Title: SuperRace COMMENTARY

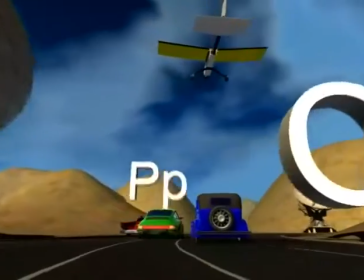1529s
Joe directed her for me, and we just took that audio into the computer and cut it up,
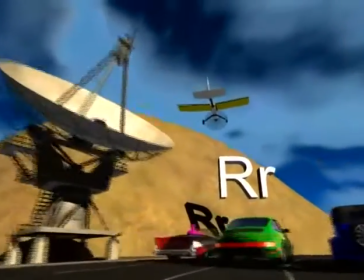1536s
edited it to where we needed it, and this is the result. It works out really, really nicely.
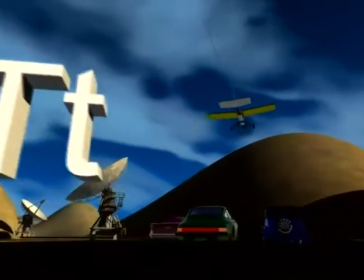1542s
It was a relatively simple thing to do, and now that we have the voice work, we can use it for hopefully future projects as well.
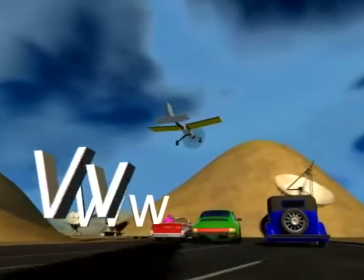1550s
So again, we're back to the idea that all of this was done in an environment of our homes.
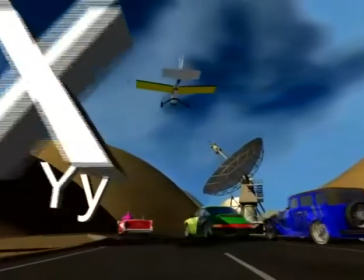1556s
There wasn't anything that we went out of network to go produce. We didn't go get somebody else involved.
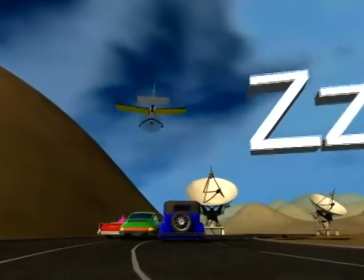1563s
We didn't talk to a studio and say, hey, can we borrow render power? None of that. We didn't need to go to a sound studio.
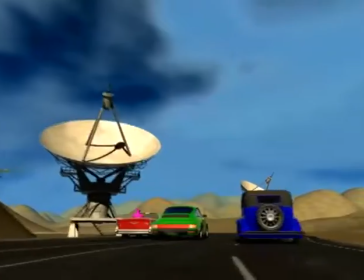1568s
We didn't have to rent studio space or time.
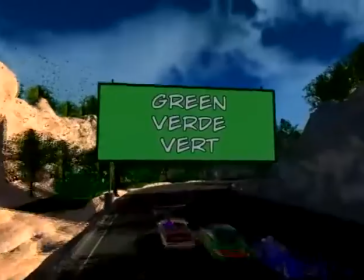1570s
These were just things that we chose to do when we had the opportunity and with the equipment that we had or could borrow.
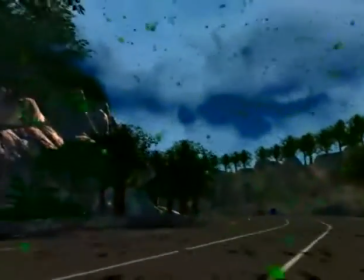1578s
Now, I think this is the most lyrical and beautiful part of the entire production, but it was also the most heinously expensive.
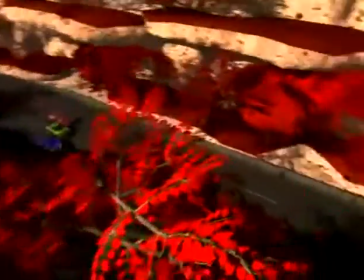1587s
It was definitely a pretty big render hit. I had first thought I wanted to have the cars driving through snow,
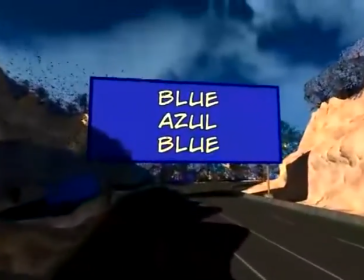1594s
just because I liked the idea of having all of this airborne stuff and the camera parallaxing through it.
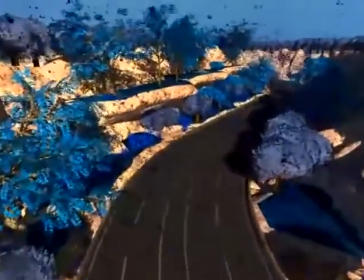1600s
But I couldn't figure out a smart way to put snow in the shots, so I went with trees shedding different colored leaves.
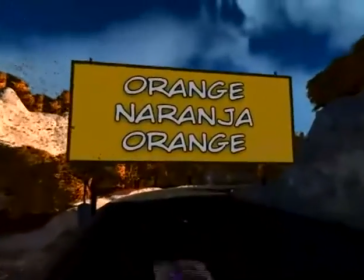1609s
There are approximately
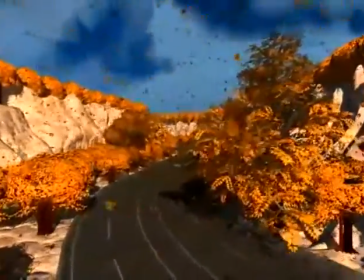1613s
70,000 leaves in each of these shots, and that took the computer
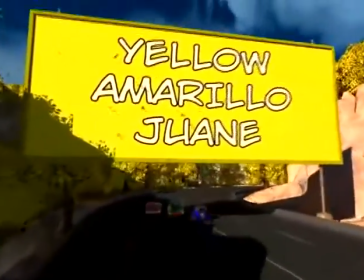1618s
just, I think it was about 7 minutes to load the shot, and then each frame was about a half an hour to render.
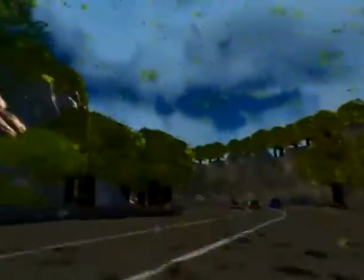1624s
Now again, you used time wisely in that when you knew you weren't going to be home for an extended period of time,
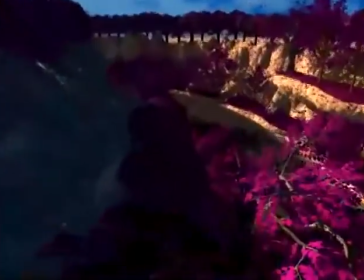1631s
or when during the 8 hours that you were at work, or over a weekend, let's say if you went away somewhere, you just planned ahead.
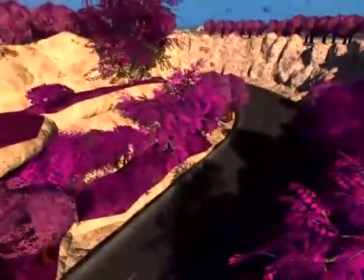1637s
Absolutely. I had an option to tell the computer, this is a list of shots that I want you to load and render for me,
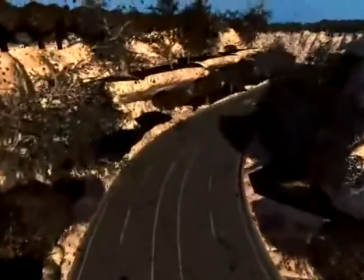1646s
and it would just chew through them until I stopped it or until it ran out of things to do.
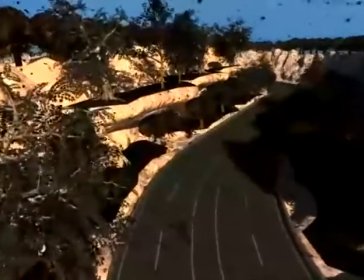1651s
What was the most difficult part of the production overall for you?
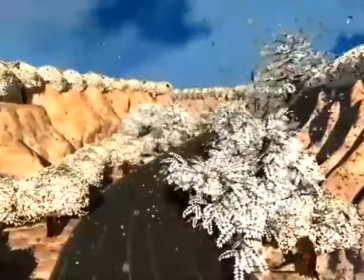1655s
The most difficult part was very probably coming up with the next thing.
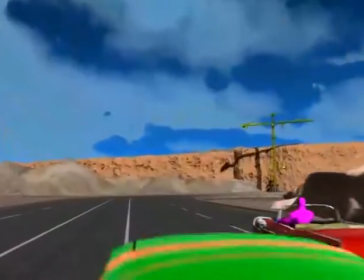1662s
I kept topping myself, and I kept challenging myself to think of something new and exciting, and I kept wanting to keep it
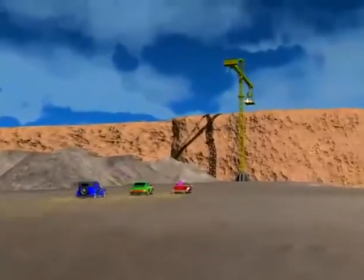1670s
interesting and unique, and once in a while I felt like I didn't quite accomplish that,
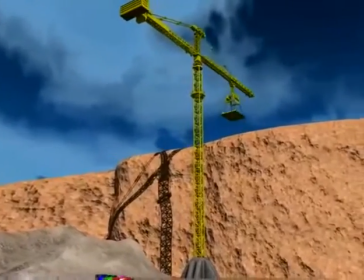1676s
but overall I'm pleased with the result. Well, and that segues very naturally into this next segment,
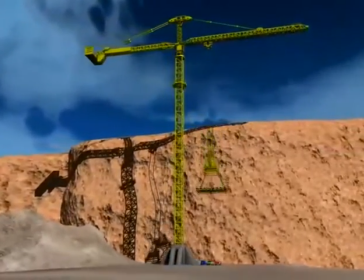1681s
which ties into the fact that I think Joey mentioned or was starting to get interested in construction equipment about this point.
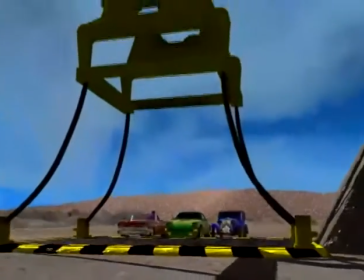1687s
So I went online, found a place where I could buy a crane model,
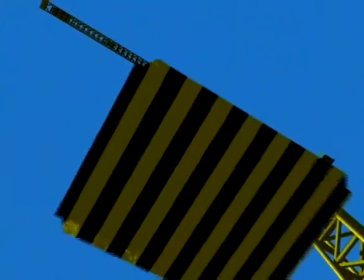1692s
and decided I'm just going to have the cars hoisted for no actual practical reason, but it sure made for a pretty shot.
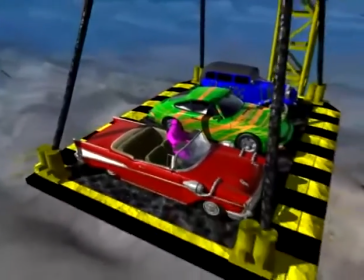1700s
And this was one of my favorite shots in the film, to see this very wide vista of an area.
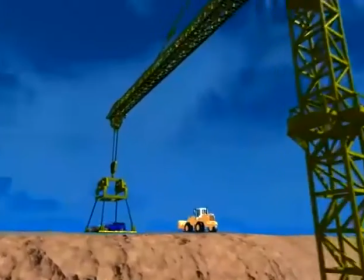1707s
And I think it worked out pretty nicely. Now again, in the creative solutions area,
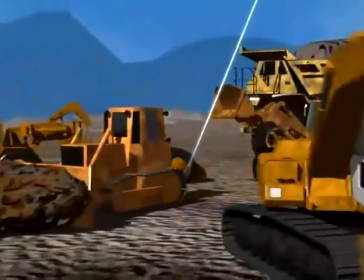1713s
another way to make the shapes look more interesting was to use something that we could do in 3D, and that's this parallax that allows you to form the shades.
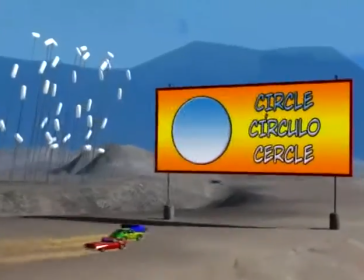1722s
I would set the camera up in the last position where I knew I was going to have it looking at the shape,
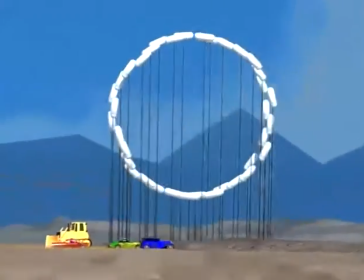1728s
and I would build the shape so that it looked correct from that angle,
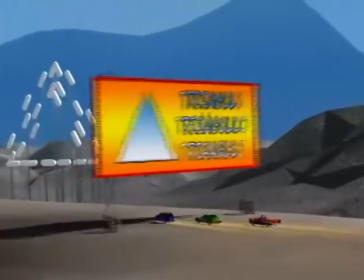1732s
but then when the camera is coming up on it, it just looks like a bunch of random dots.
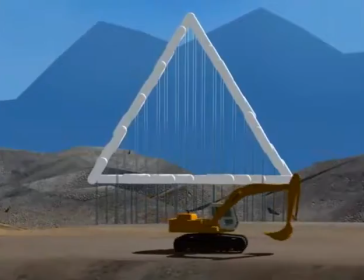1737s
And this was based on something that I had seen as a child and just wowed the socks off of me.
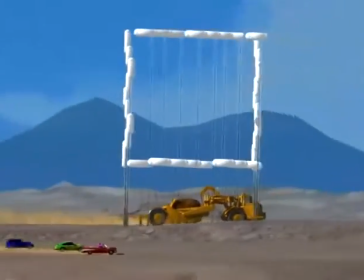1743s
I couldn't believe that disparate objects could form into something that you really recognize easily,
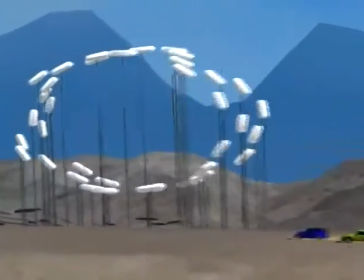1751s
and I'm very pleased with the way that this looks on camera. Now, as we come towards the end of the show here,
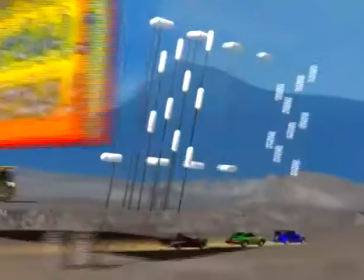1757s
are there any other things that you'd like to pass on about the production of SuperRace to would-be filmmakers or just people that would like to know more about the production?
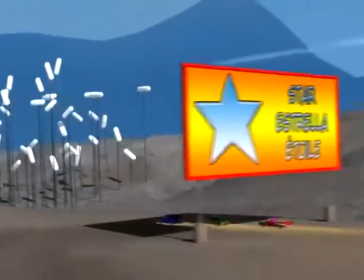1766s
Well, we've covered a lot in the fact that if you want to try and do this at home, I definitely recommend that you do try it.
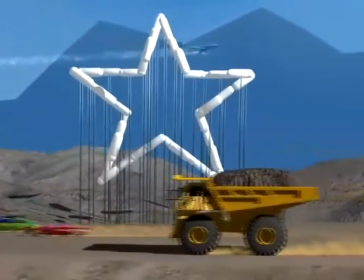1774s
It is something that can be done.
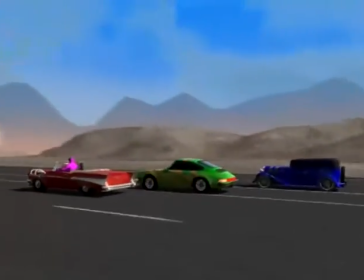1775s
It's not as simple as just making a small home video, but it is not as difficult as the Hollywood producers would want you to think.
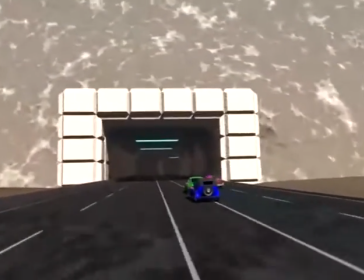1784s
It's something that can be accomplished with a little bit of perseverance and persistence.
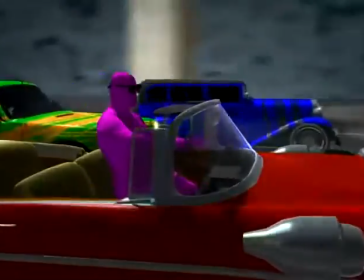1791s
And I think you'll find that you have a lot more fun doing it than you get worried about doing it.
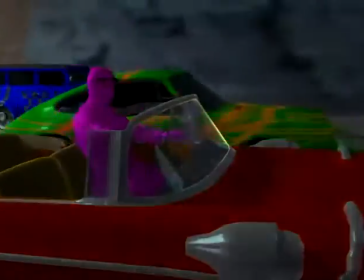1797s
As we come to the end of this production,
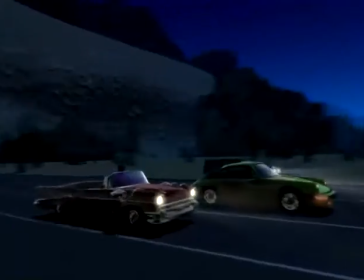1800s
we had some thoughts about how it should end, and one of the ideas was possibly to have three different sets of tapes out there with three different endings,
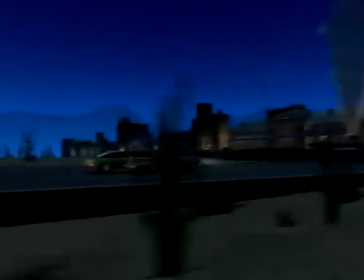1808s
but then we came back to the core philosophy of this being a non-competitive exercise.
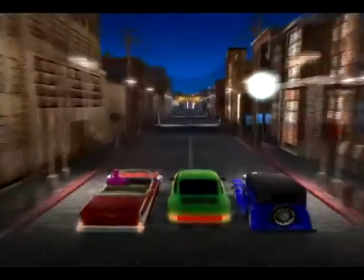1814s
That was definitely my favorite idea, that the actual race was not about winning a race,
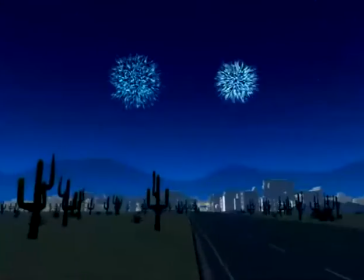1822s
but learning, and that the winning comes from what you learn. And what would be more fun than having fireworks at the end of your production?
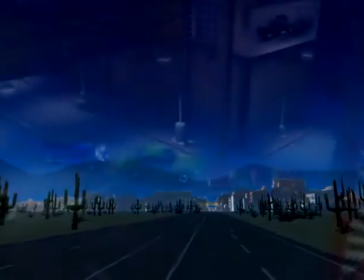1831s
Fireworks are very, very big, even for us older little kids, so that had to be the way to go.
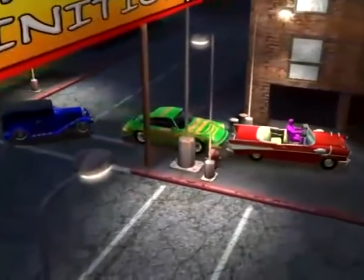1838s
Now, again, we come back around here towards the end, and the idea is that we're going to slow things down, we're done with our story, it's time for the kids to go to bed.
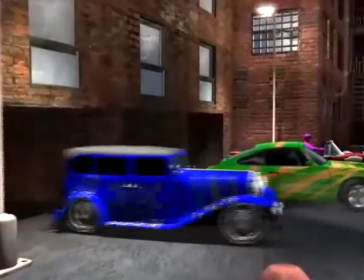1847s
That was definitely the philosophy here. I thought I would have the cars gently go back into their starting place,
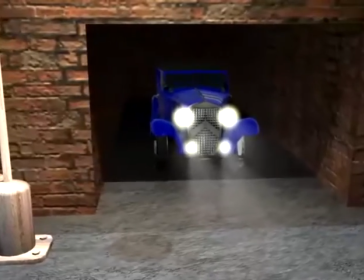1856s
and I have the lights turning off and the doors closing almost as though the cars are going to sleep.
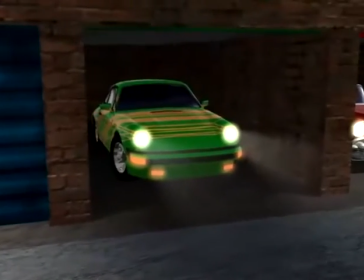1861s
It's meant to be very full circle. They've come back to where they started.
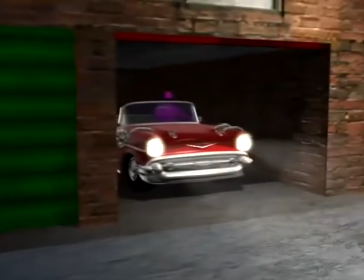1867s
And hopefully, when you watch the movie a second or third or manyth time, it looked like they just picked up where they left off.
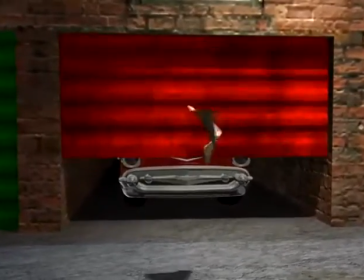1875s
Now, of course, we're going to look at the sky, and what do we end on?
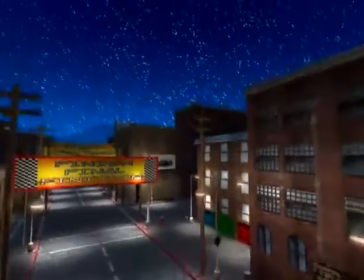1878s
You gotta have the shooting star, a little homage to Steven Spielberg, who always manages to sneak one in. Now, here's something that, again, was a nice surprise at the very end, and that is the bloopers.
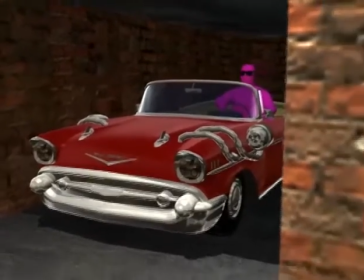1895s
Inevitably, as you're going through making the original production, you come up with these little wacky thoughts.
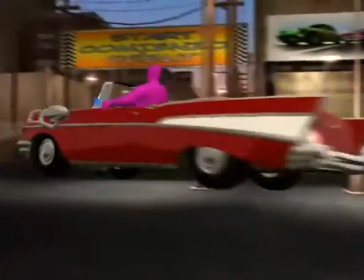1901s
It's like, this would be fun to do, but there's no way to fit it in.
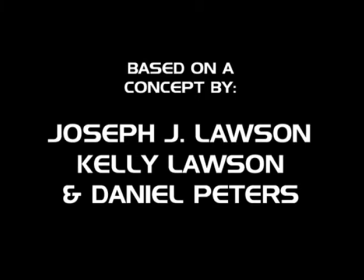1904s
And I went ahead and made them and snuck them into the end titles, and I'm pleased that Joe said, yeah, go with it.
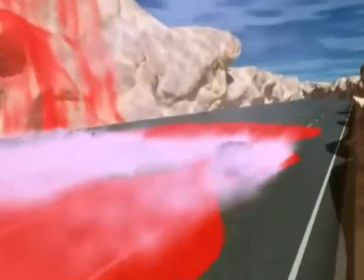1911s
Okay, so here we are at the end of Super Race, and I know that this whole segment always gets great laughs for my kids.
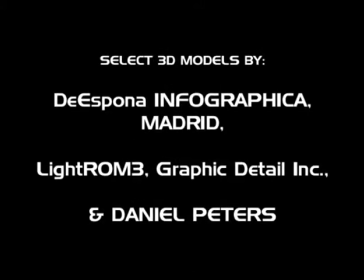1918s
Thanks very much. I really appreciate you guys listening, and if you got the idea to go make something, go do it.
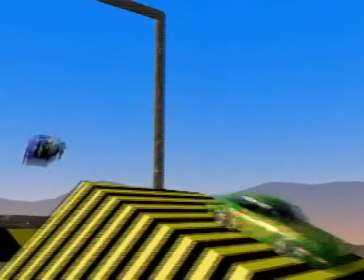1924s
And we've got more productions coming up from Lawson Digital Arts.
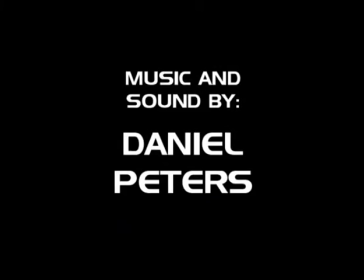1928s
Hopefully you'll pick those up and enjoy them just as much as you did Super Race, our first inaugural production. There's our core team of reviewers.
Yay!
Joey, Michaela, Alan, Michael, and Andrew. And any final words?
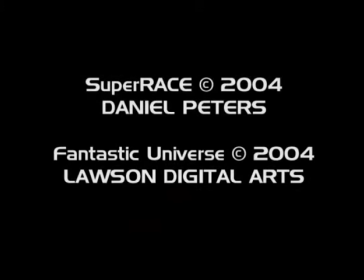1941s
Thanks for listening, and see you at the movies. All right. Thank you for listening.
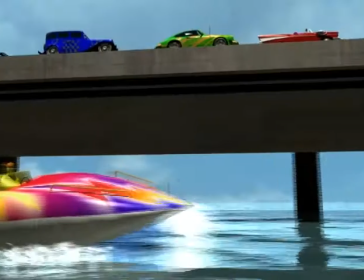1946s
I'm Joe Lawson. I'm Dan Peters, or Uncle Dan. And thank you for watching Super Race. Take care.